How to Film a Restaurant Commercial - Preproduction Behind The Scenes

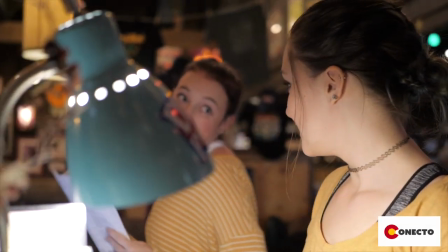And they had a clear idea of what they loved about the restaurant, what they loved about customers coming in.
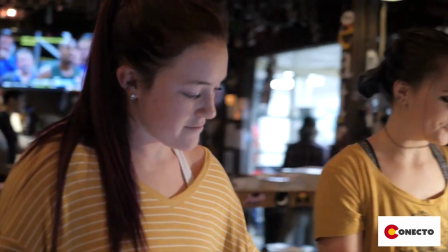And we wanted to make sure we grabbed that.
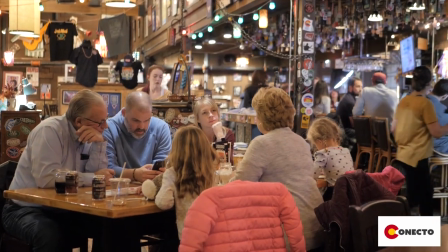And part of what we built on, and one of the people passed on, was that they really felt like their living room.
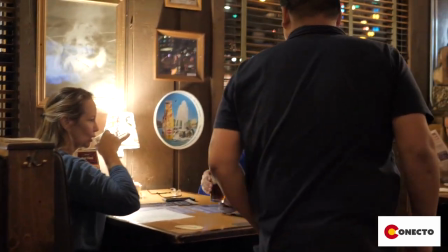You know, it was our area's Longmont, which is where we are, their living room where they lived in. So when we thought about what we were doing, we decided that we were going to get something that felt like a living room, that felt comfortable, that felt nostalgic, that celebrated not only the history of what people loved about the restaurant,
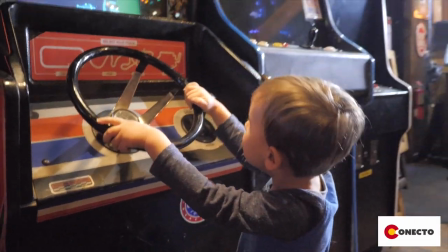but also kind of evoked some of those memories. If it's been here nine years, people have taken their baby there and taken their 10-year-old there, right?
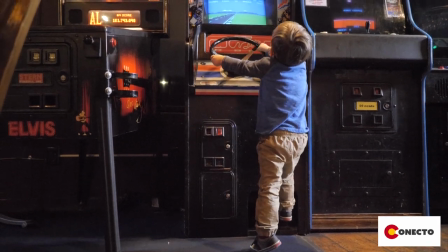And people have had a lot of experience there. So we wanted to evoke those memories.
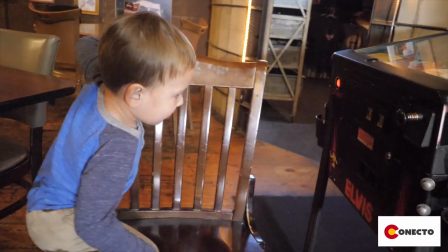So that informed what we needed for pre-production. So we needed a couple.
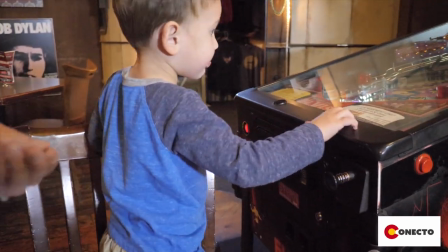We needed kids to have video and have them be a part of the experience. We also informed us that we wanted a busy night. We wanted it to be high energy.
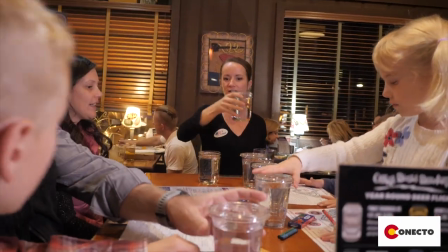We wanted there to be a lot going on. When we started a concept thing, we said, okay, this is what we need to capture.
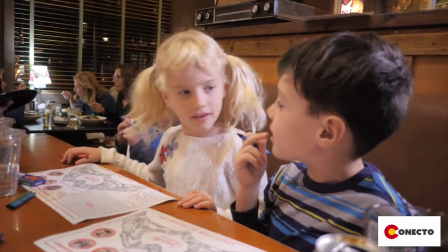We need to capture this fun, this mom and dad, this celebratory, this great nostalgic moment.
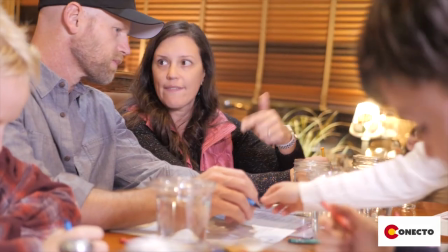Show the best what they have. Great service. Obviously, food is crucial for any restaurant, is showing off food.
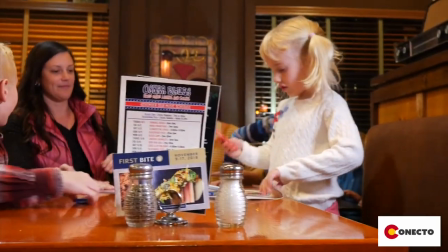Here we settled. Let's do 57 seconds so we can run it on Facebook and Instagram. Have a great YouTube pre-roll from it.
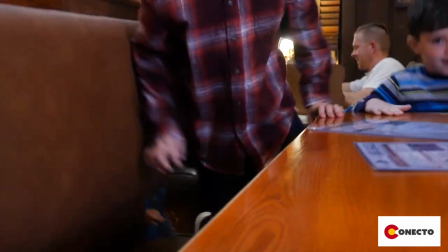and then capture that nostalgia capture that so essentially
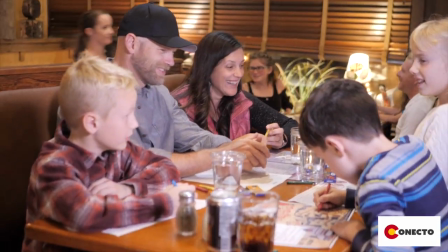you it came down to us organizing with them the time and
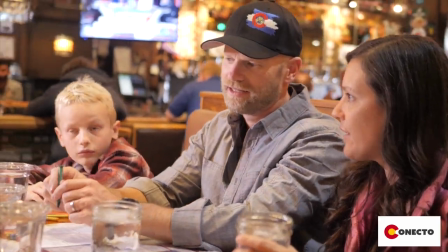date that we were going to shoot what we were going to shoot informing everybody involved what
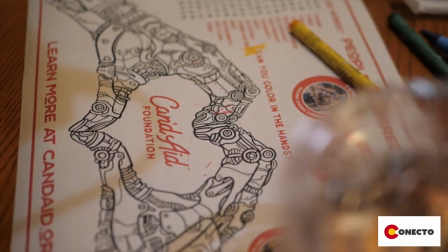was going to be shooting um figuring out what all our equipment was we shot with two
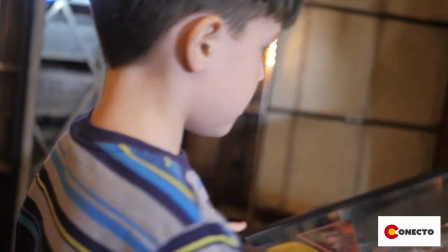cameras um some simple lights and then we shot during
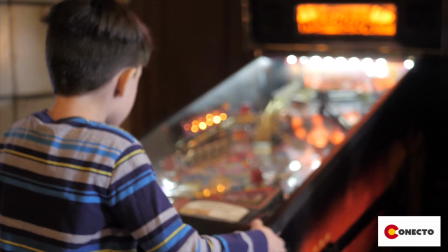a live dinner we shot during the service because there's no way
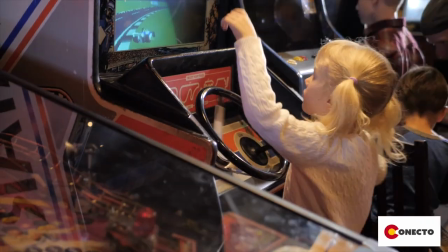you can create that atmosphere unless you have a huge budget with all extras so we wanted to make sure we got that so that that informed that night that night we had to uh we had our shot list we had an idea of what we needed to get um and we we we built that and we
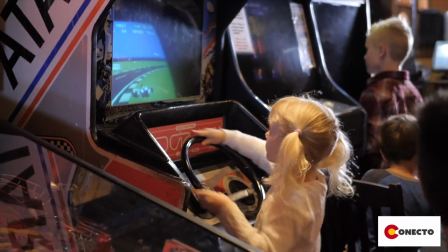sent that schedule out and document we let everybody know what we were doing there when we arrived we prepped all the staff that was going to be involved
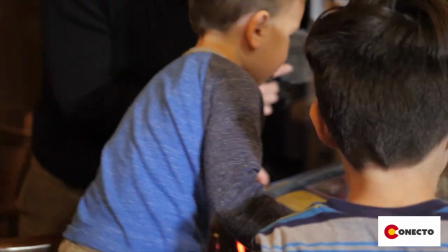um we we you know had every hostess inform everybody we're filming a commercial um you can put placards up you can do signs
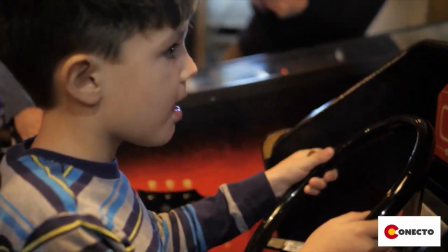up whatever you want to do to inform i think it's best to have a personal touch with that and let people know that that's what's happening pre-production there was
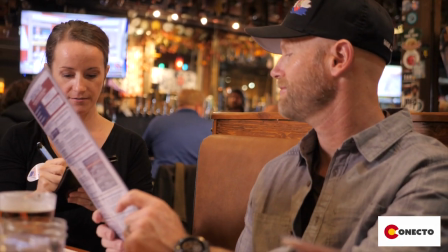concepting the idea i'm coming away with this idea that we wanted to shoot nostalgia
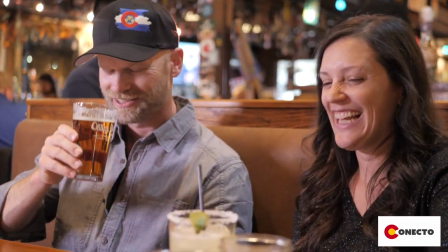we wanted to make sure people felt good about and felt like it was part of their home so the contrast that contrast that to um the um the denver location denver location was new um needed to get the word out to younger people of who it was um you know and and there you know we knew we needed to get the owner
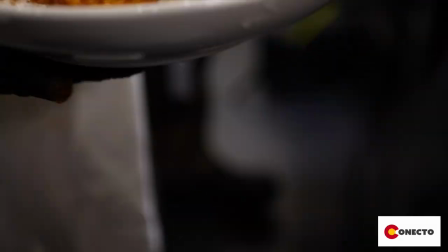or or the The senior leadership to define what the restaurant was and give us almost like a stand-up,
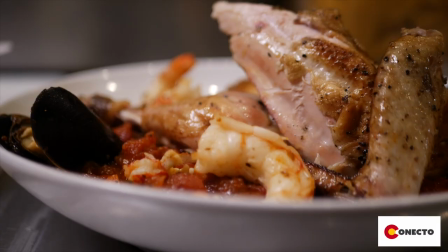a quick interview-y style overview of the place.